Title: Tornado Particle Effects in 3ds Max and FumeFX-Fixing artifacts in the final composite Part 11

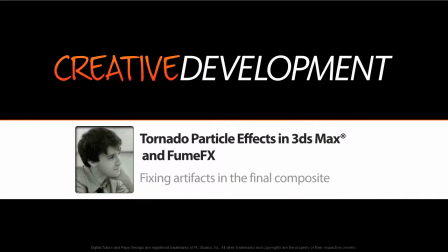0:07 Hey, so in the last lesson we were looking at Krakatoa, and now we're going to kind of just do some quick stuff in Nuke.
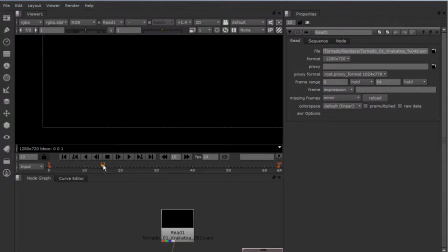0:13 I did want to show a problem with Krakatoa that you can get, and you can see that.
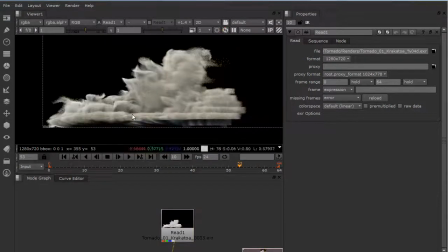0:18 You see those blocks? And that'll happen when you use the FumeFX birth, which is why it's really cool that you don't have to use the FumeFX follow.
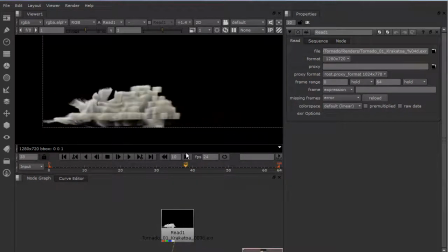0:26 So I would always recommend kind of birthing it from another source, or else you'll get you'll really start to see the voxels come through,
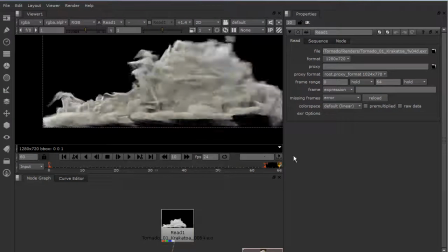0:33 and it just looks awful, like a Tetris game. And it starts to break up, but yeah, you can see that those voxels are very apparent.
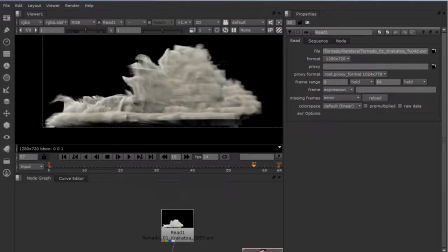0:41 You always want to try and avoid that. So, okay, the tornado.
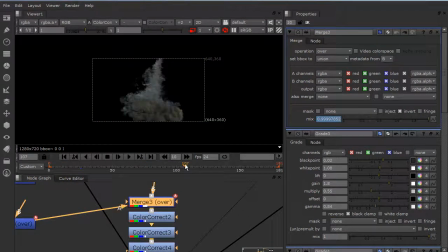0:47 This is it. This is kind of the nuke setup, right? So this is the render. We can take a look at what kind of came out. Let's see if we can zoom in so you can see a little bit more.
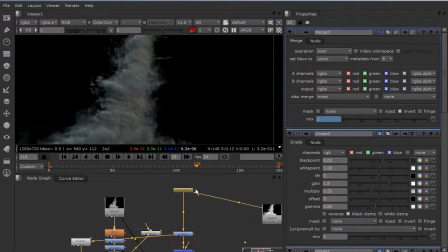0:58 So the raw render of the FumeFX that I brought in was this.
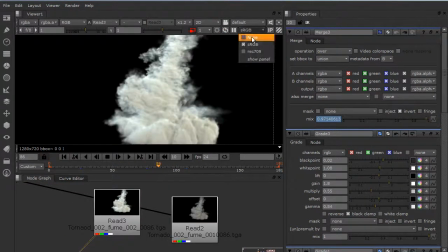1:06 So this is, and we're in sRGB color space, so that was kind of what it looked like.
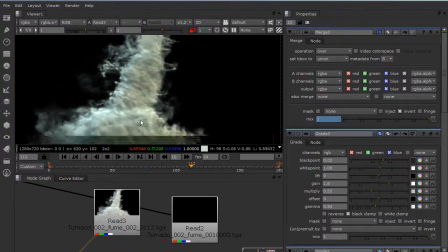1:12 Not beautiful, but that's why we have compositing programs.
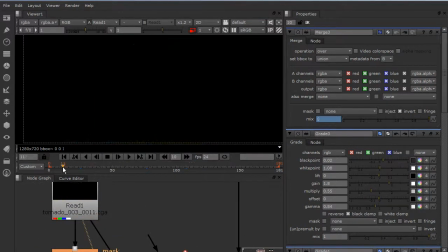1:20 So I also had a Krakatoa render, which I wasn't too happy with, but whatever.
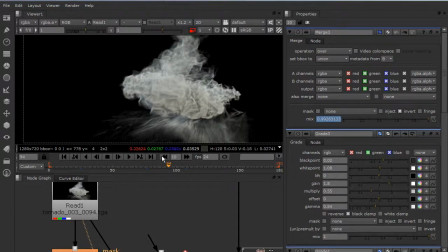1:27 There were parts of it that were kind of interesting. I like this beginning here, where it starts to kind of stick to the ground.
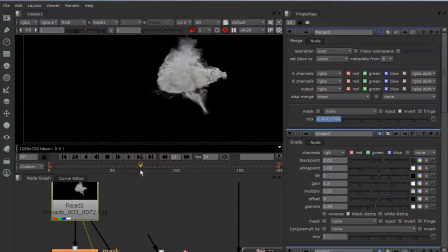1:34 That was cool, but ultimately, see, it looks just kind of starts to look like spaghetti, where you get this.
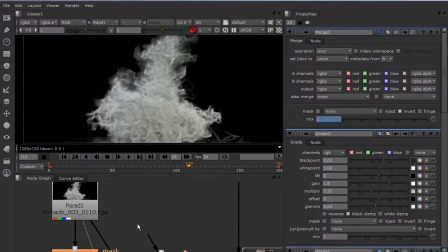1:39 I don't know. I wasn't a fan of the look, so I ended up kind of blurring it, giving it a little glow,
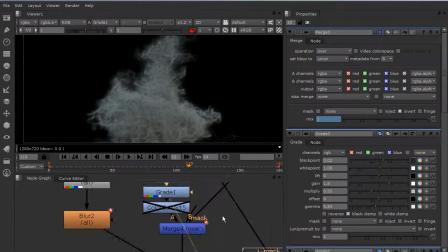1:46 right, and grading it a couple of times, and then I did a little dilate operation on it
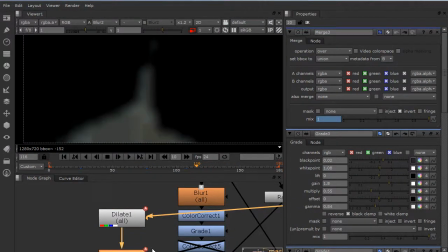1:52 to kind of reduce it in size. Then I blurred that dilate, and I used that as a mask for like a merge.
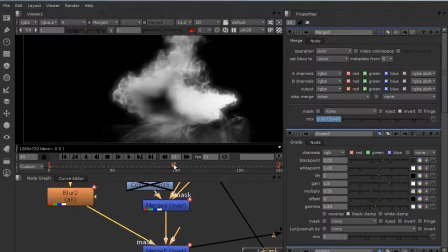2:00 So you can see like the alpha channel now has that kind of dilate held out in it,
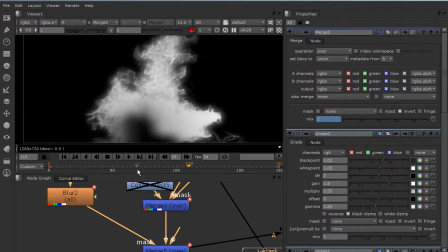2:05 and because I wanted to get it look like these particles were kind of mixing with each other,
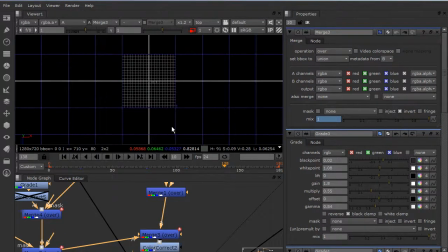2:11 so you get the FumeFX comped correctly. So now, as you see, when I bring it together, they're kind of like in there,
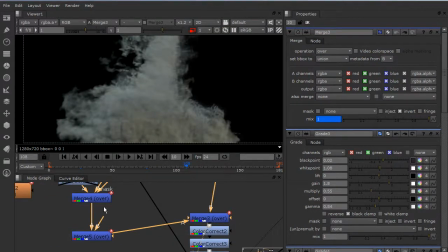2:19 but if like we didn't have this mask, it would just look totally A over B, which starts to look really weird.
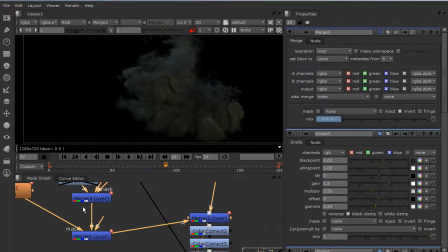2:25 You can see it doesn't look that bad because, see, there you go. Because I'm actually keyframing the Krakatoa over time. Like I liked it in the beginning,
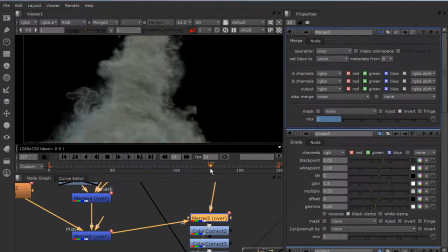2:34 but I didn't like it at the end because then I just kind of wanted it to fume when it got really big here. So don't be afraid to make a bunch of elements. That's really how effects start to come together.
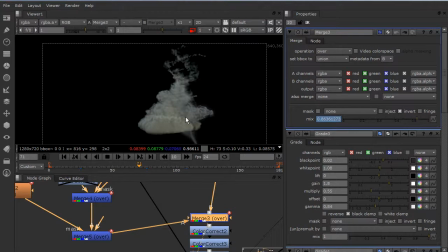2:48 Is you make a lot of stuff and you combine it together and you just try and fill the screen. That's really your goal. One standout element isn't going to do it.
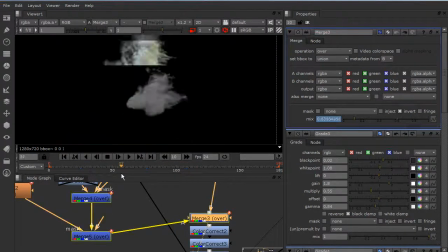2:58 You need a ton of them, and then you can kind of just mix them together. And sometimes you'll make a beautiful element, and you'll pretty much only see a teeny portion of it. You'll just throw it away, but that's all in there, and you can see all of that going on.
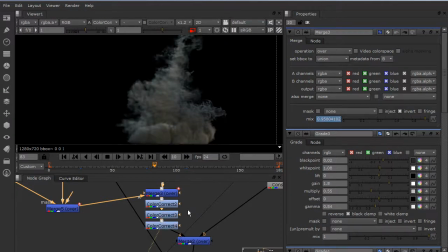3:10 So we can just do some color corrections to it to kind of get more of that look that we ended up with.
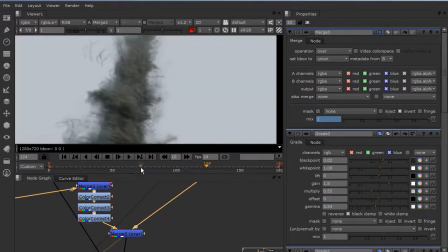3:16 And then I merged it over gray just because I always feel like it's cheating when you show it on black because everything looks really good on black.
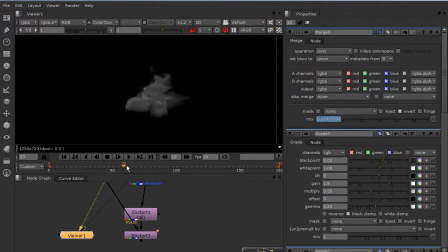3:23 Because you can see a lot more detail. Now, you'll notice in the FumeFX, you get these artifacts from the particles.
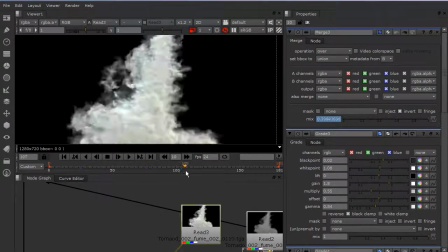3:31 And really, really frustrating when you see this kind of stuff going on here, like right here,
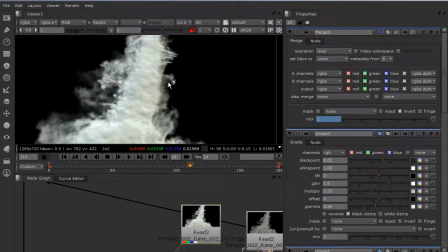3:39 and this kind of, it's just gross, It's like you can see they're coming from this point.
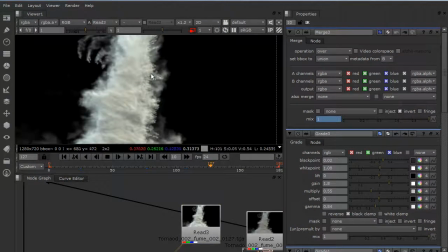3:44 Especially look at this size. There, this side here, it's like tattered jeans or something, or like a torn cloth, especially there.
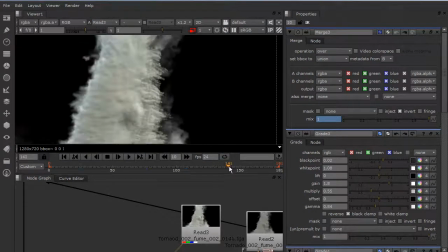3:54 It just looks really, really gross. So what can you kind of do to address some of that stuff? Well, we actually don't use Nuke at work.
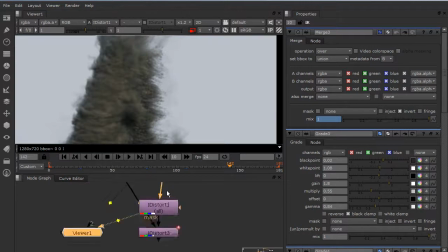4:04 We use Fusion, which is a different compositing program. I think Nuke's a little better, but you can see, okay, and they have this refraction node in Fusion, and it's essentially what iDistort is.